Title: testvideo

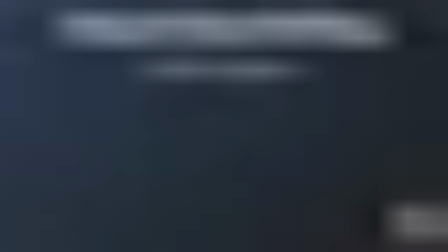(4:11)
And we will look at what's next. Shape language. So we can add a lot to the story just by the shapes that we choose to use. And an excellent example of this
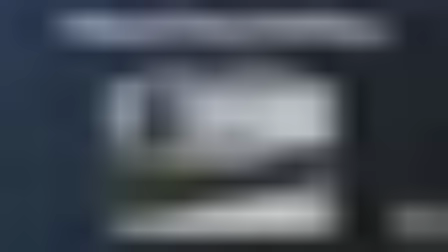(4:25)
is within the film Arrival, if you've ever seen it. The alien spacecraft is this very unnatural and unusual shape that even if it
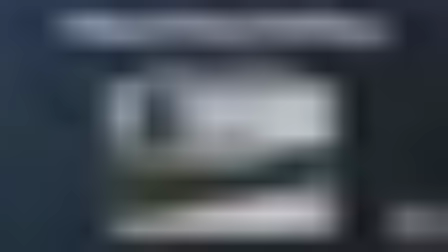(4:37)
wasn't floating in midair, it would still feel pretty alien, only because these type of shapes don't normally occur in nature. And this type of shape also helps tell us a story. So softer shapes usually make us feel safe.
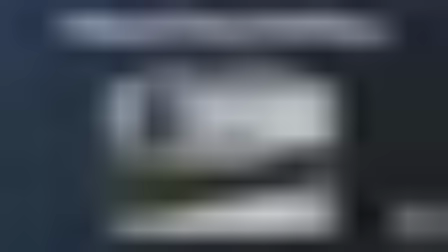(4:53)
The opposite being that any sharp or jagged shape that you choose to use will usually introduce danger. Tall, thin structures could be grand or imposing or menacing,
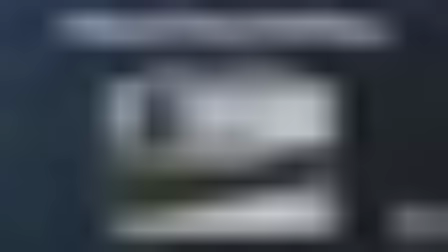(5:07)
and squatter shapes, they tend to be more solid or grounded. So they add a lot of base to your image. So if we just quickly look at some very simple shape language. You're talking about squares.
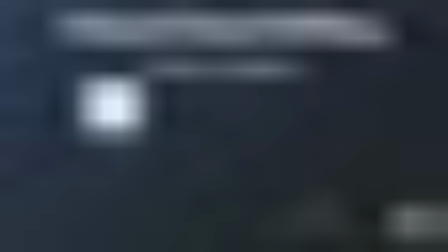(5:21)
If you add a lot of squares into your image, you're going to get you're going to get a lot of stability.
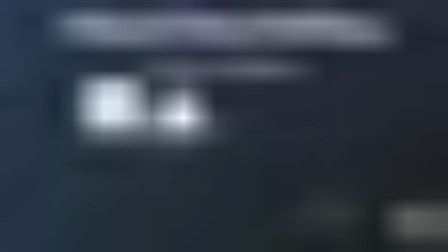(5:26)
If you go ahead and say we're talking about triangular shapes, so pyramids, it will be even more stable only because all the weight is at the base. So it's very grounded.
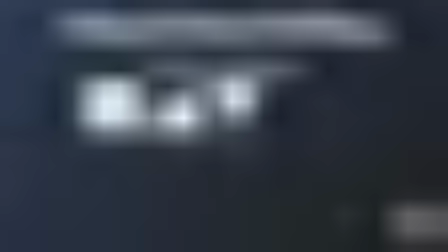(5:38)
If we turn that on its head and we look at something like an upside down triangle, then everything's going to become unstable and you're going to add a lot of uncertainty into the image. You know, this is almost self-explanatory. When we look at a spike, we're talking about danger, right?
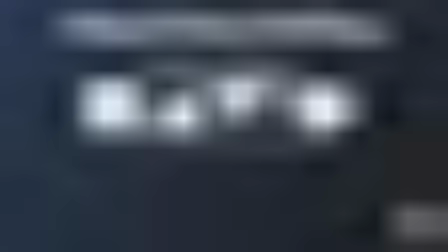(5:57)
We're talking about something that can kill. The opposite of this being a circle, which introduces safety. It's something that probably isn't going to hurt you anytime soon.
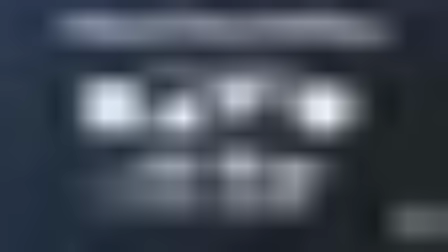(6:13)
So here's an example of how you can use the same shape to change the story, essentially. So we have a long, thin structure, fairly safe. It's not really doing anything. If we couple that up and add something on top, we add a bit more stability.
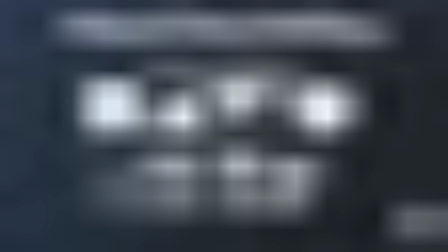(6:32)
If we change that to one of the pyramid shapes, it adds even more stability because then all the weight is nice and stable and upheld. But the minute that we add some directionality to it or some angles, then we start to create a little bit more instability,
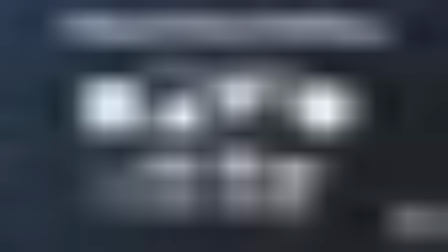(6:46)
but we also start to introduce a little bit more energy to the scene because things begin to look like they're moving.
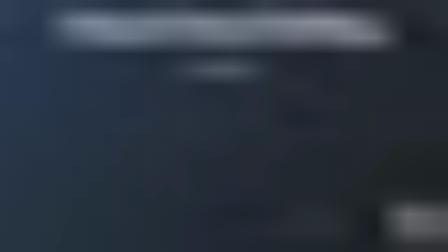(6:56)
Next up is angles. So these are another narrative choice that we can make to add a different feeling to a shot. So a shot that's dominated by solid horizontals and verticals,
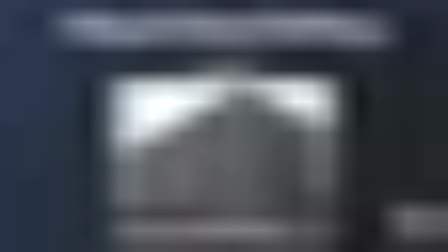(7:14)
coupled with a slow camera move, will feel very stable. So here we're looking again at previously the square, right? So the vertical lines are very, very straight. The horizontal lines are very straight, so everything feels safe. Nothing feels unstable.
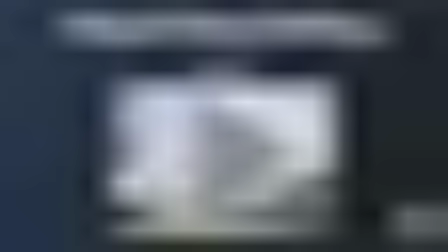(7:34)
If we then look at a different building and we see all these angles, what we're seeing is a lot of energy and a lot of chaos. And again, this is a choice, right? And it also adds uncertainty too.
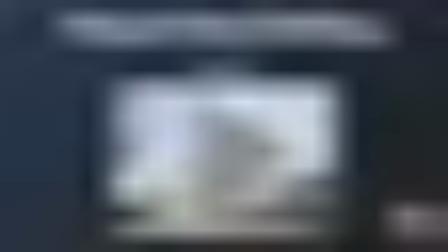(7:52)
And there's nothing more uncertain than, say, a fallen tree.
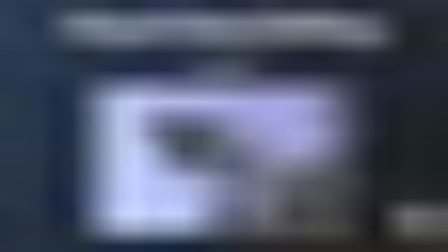(7:56)
So these diagonals begin to add a lot of energy and a lot of dynamism into the scene.
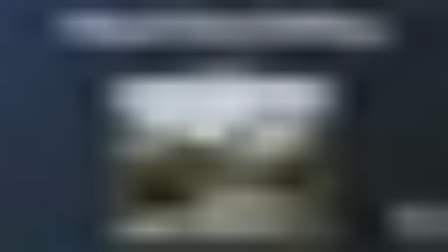(8:03)
And nothing is more unstable than a ladder without any support.
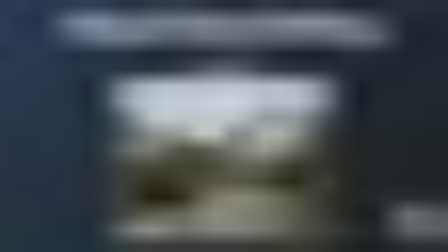(8:09)
So, I hope that, again, gives you some ideas as to how you can use these diagonals within your own image to try and introduce a sense of energy and dynamism.
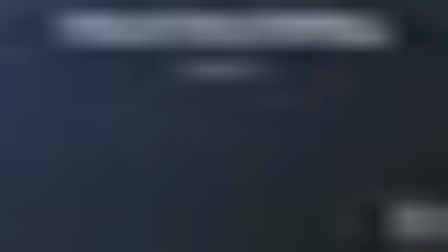(8:26)
Next up is rhythm. And we'll look at the Starry Night by Van Gogh.
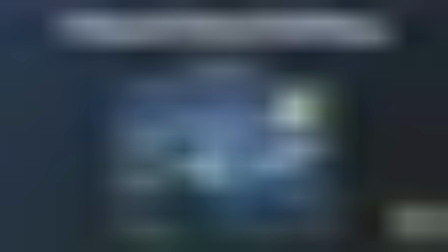(8:31)
We can imagine the swirls as like some sort of moving river, and you can get an idea of how your eye ebbs and flows around the image. We flow through the sky, swirling around with the clouds, until we're pulled down towards or along the mountains to the cypress tree,
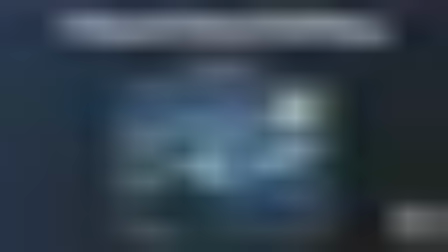(8:51)
which then flows to the bottom of the frame where the buildings are. And this is where our eye hangs and here taking in the details. We can pace the viewer's eye and the attention through the image depending on how much detail that we choose to use to catch their attention.
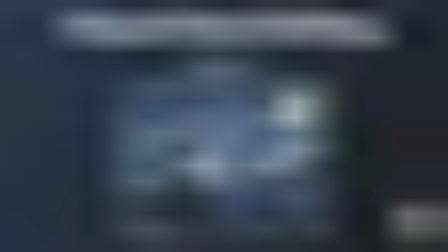(9:10)
And this can add another energy or a stillness that, even without any extra content, can help support the concept or the idea. The next concept that we want to talk about is space and negative space.
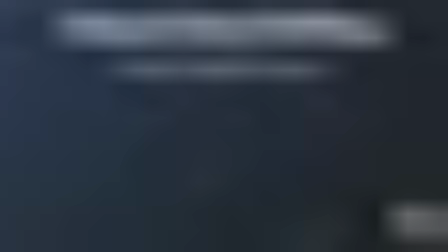(9:32)
So it's important to leave simple areas as an opportunity for your eyes to have a rest.
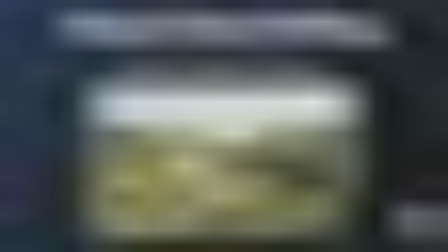(9:37)
And you can see here we have some groups, and we'll talk about grouping a bit later. But what I wanted to mention at this stage was that we have these large areas where nothing really is happening. And it's very important.
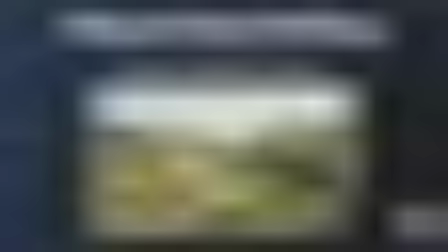(9:55)
And it doesn't just need to be there for context either. It can also change how we feel when we look at the image.
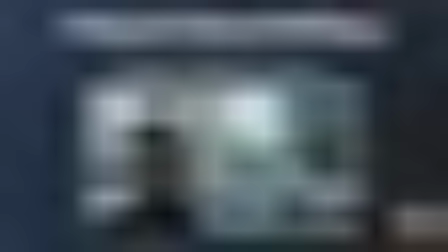(10:04)
So if we look at Mr. Robot, for instance, they use negative space in order to make us feel uneasy by placing the actor on the bottom part of the frame and setting his gaze out of the shot.
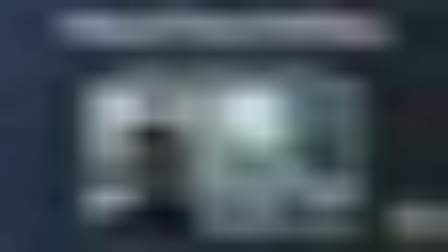(10:19)
And this has a bit of a double effect, making him feel alone and making us anxious as we can't quite see what he is focused on.
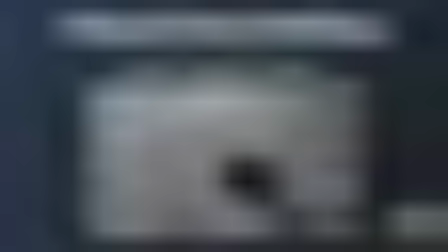(10:30)
Psycho also uses it perfectly, offering us an idea as to what might be coming by nothing more than just making the curtain the area of the focus rather than Janet Leigh. And this builds anticipation in our own minds, even without him adding in anything else to the image.
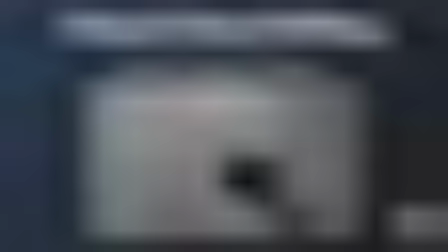(10:49)
But negative space isn't just an absence of detail, it's also a choice,
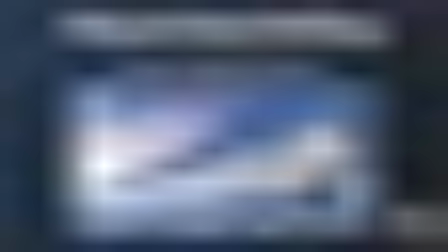(10:55)
allowing us to introduce large shapes in a more subliminal yet clearer way. The shapes we make here could actually be the main focus of the piece. So this is a bit of a strange image to look at.
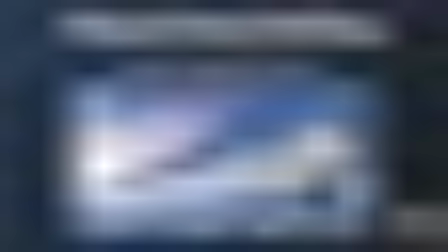(11:10)
It takes a while for your eye to adjust, but you can see how he has used negative space at either side of this composition.
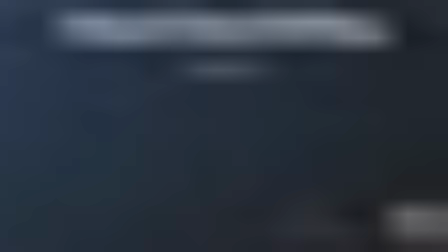(11:23)
Lighting is an area that we will come back to. I do plan to come back to it because it's so important that we need to give it its own section. Moving on to colour.
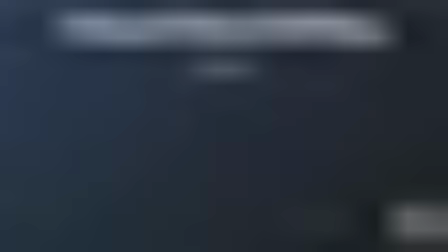(11:36)
As an environment artist, especially a landscape artist, our colour palette is easily dictated by the environment that we want to create.
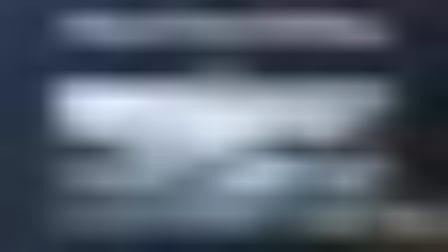(11:45)
Whether that be something like these blue icebergs. This image in particular was created by Dima Kremiansky, who's an artist at Axis Animation.
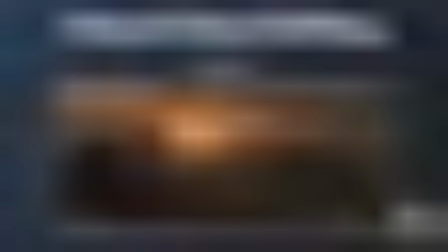(11:57)
Or maybe some red deserts. Again, this image was created by Stephen Corman. So it's quite easy for our colour choices to be dictated, and in some respects they should be dictated by the environment that we're trying to create. But you don't need to be a slave to this.